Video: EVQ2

we're going to be talking about how effective the combination of our main product and ancillary texts are.
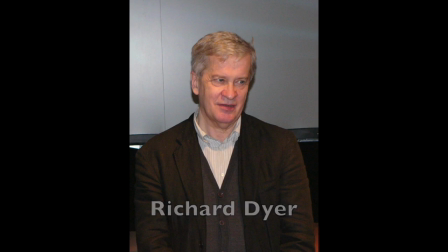Firstly, Dyer's star image states that star images are a constructed, idealized commodity.
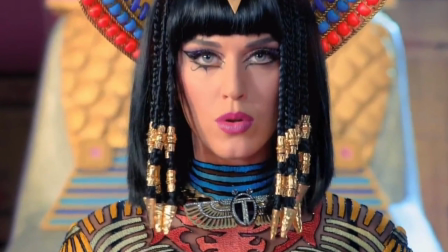Therefore, the star is constructed, not a real person.
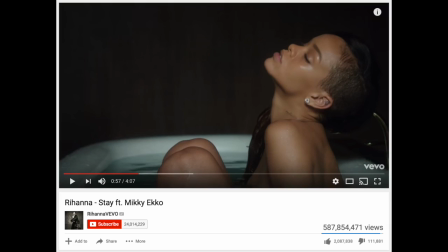The star is presented via music videos, magazines, and adverts.
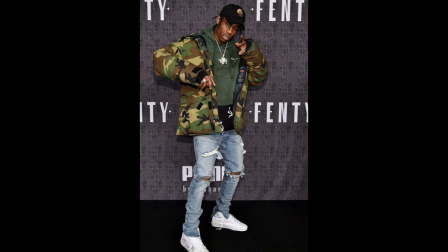The star is produced to create profit off merchandise, record sales, and live concert tickets.
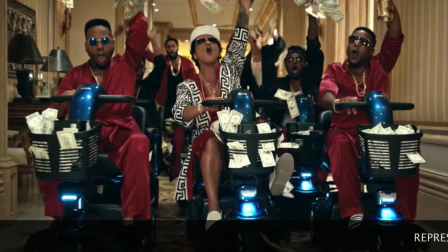And finally, the star represents a way of life or a view on certain ideologies.
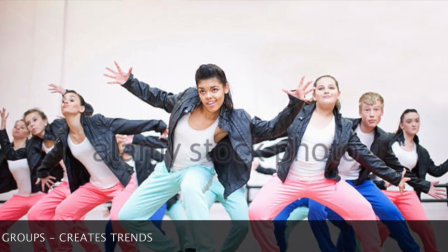As well as this, it represents certain social groups and sets trends. Now we're going to look at some real stars with similar images to our created artist.
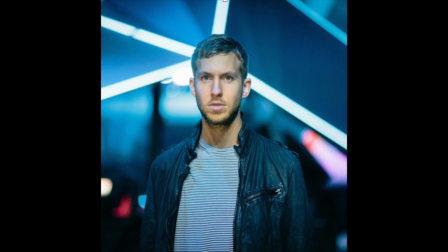We looked at Calvin Harris, Disclosure, and Anna Luno. What are the key meanings of our star image?
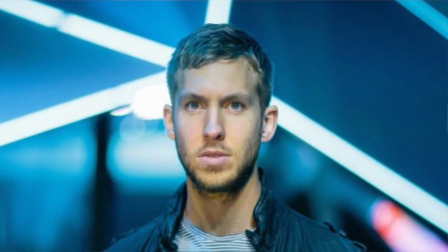From looking at the real stars who are similar to our artist and how they have been constructed, we decided that our key meanings for our star image are creativity and youthfulness. Okay, now we're going to look at how each of our products construct these star meanings. We'll start with video. Okay, looking at youthfulness, one part of our video which conveys this whole idea is the colour which we use throughout.
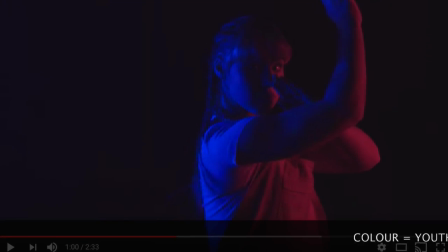The use of colour represents his youthfulness and how it emphasises the genre which he's part of,
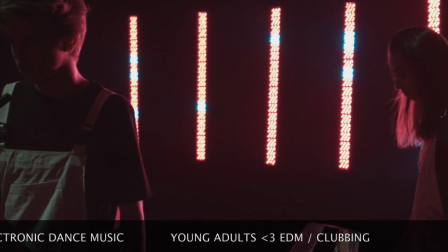kind of aiming at his audience of youths, 15 to 25-year-olds. Secondly, another area of the video connoting the artist's youthfulness is the props which we use along with the sets.
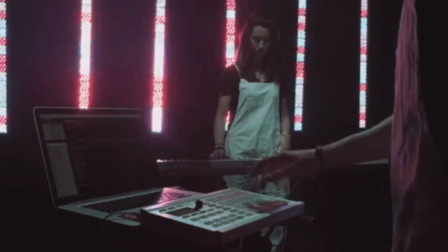The props and sets used in our video, such as the drum pad and the idea that our artist is performing towards an audience,
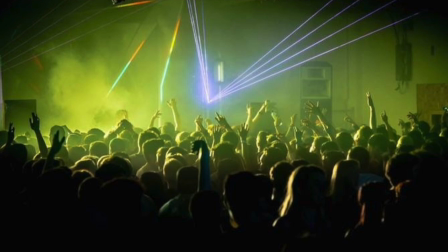kind of shows that it's similar to like a gig or in a club scene. And who would be at a club scene? Young adults. Okay, secondly, the whole idea of creativity. The video represents the artist's creativity as through the use of editing techniques shown in the video, such as the graphic match,
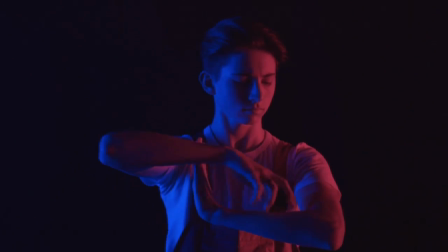as it is so unique and hardly used throughout this genre,
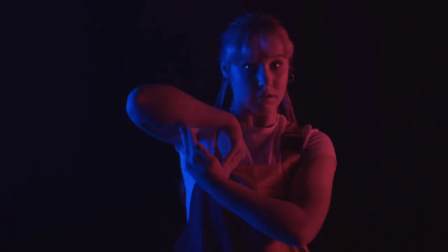while at the same time developing stereotypical conventions which are used in this style of music. So how does our digipack construct these style meanings?
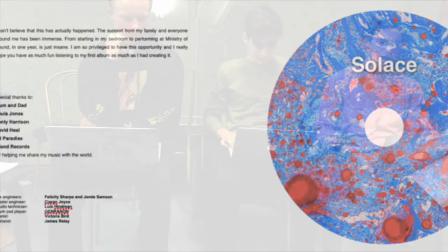With creativity, the clearest idea in our digipack to show creativity is the picture on the front cover and also the same picture on the CD.
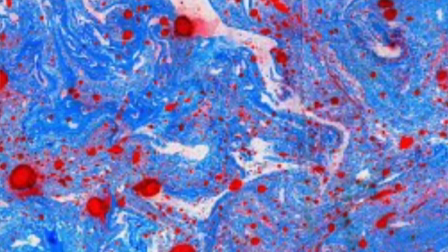The picture shows our artist's creativity because it is a completely different design
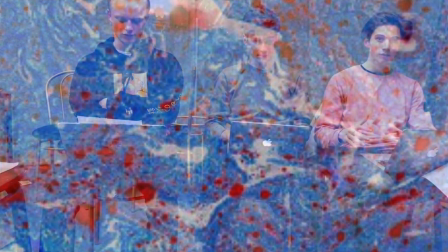to any other digipacks that are similar to our artist,
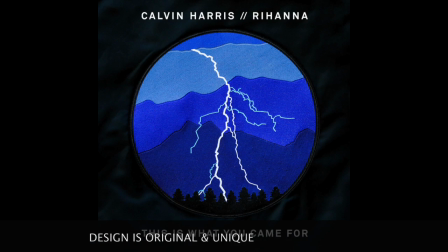but it still conveys the same conventions as the other electronic dance music artists.
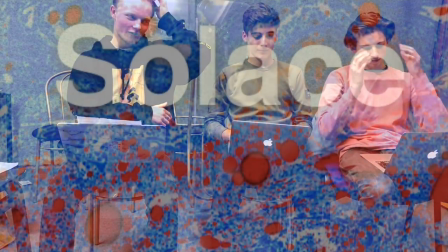As well as this, the use of a design that has been formed
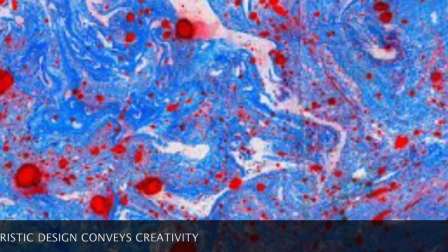with paints and inks also conveys the idea that the artist himself is creative. So to show youthfulness in the digipack, the picture is also to show his star image meaning of youthfulness.
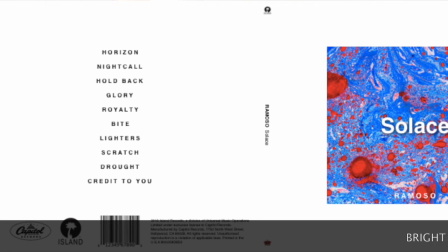The picture is very bright, colourful, the reds and blues are heightened to give a neon/electric feel to it, and overall all of this connotes with youth culture and the genre being electronic.
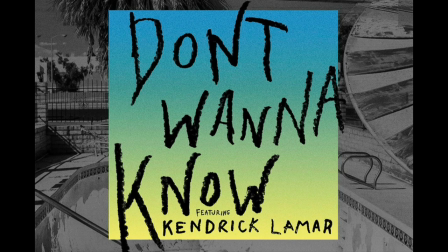We know this connotes because from looking at similar digipacks they have similar ideas, mainly the colours being bright. Now I'm going to talk about how the website conveys creativity and youthfulness.
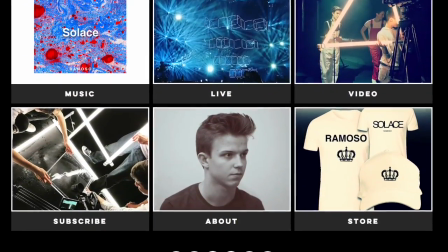Firstly, how does the website convey youthfulness?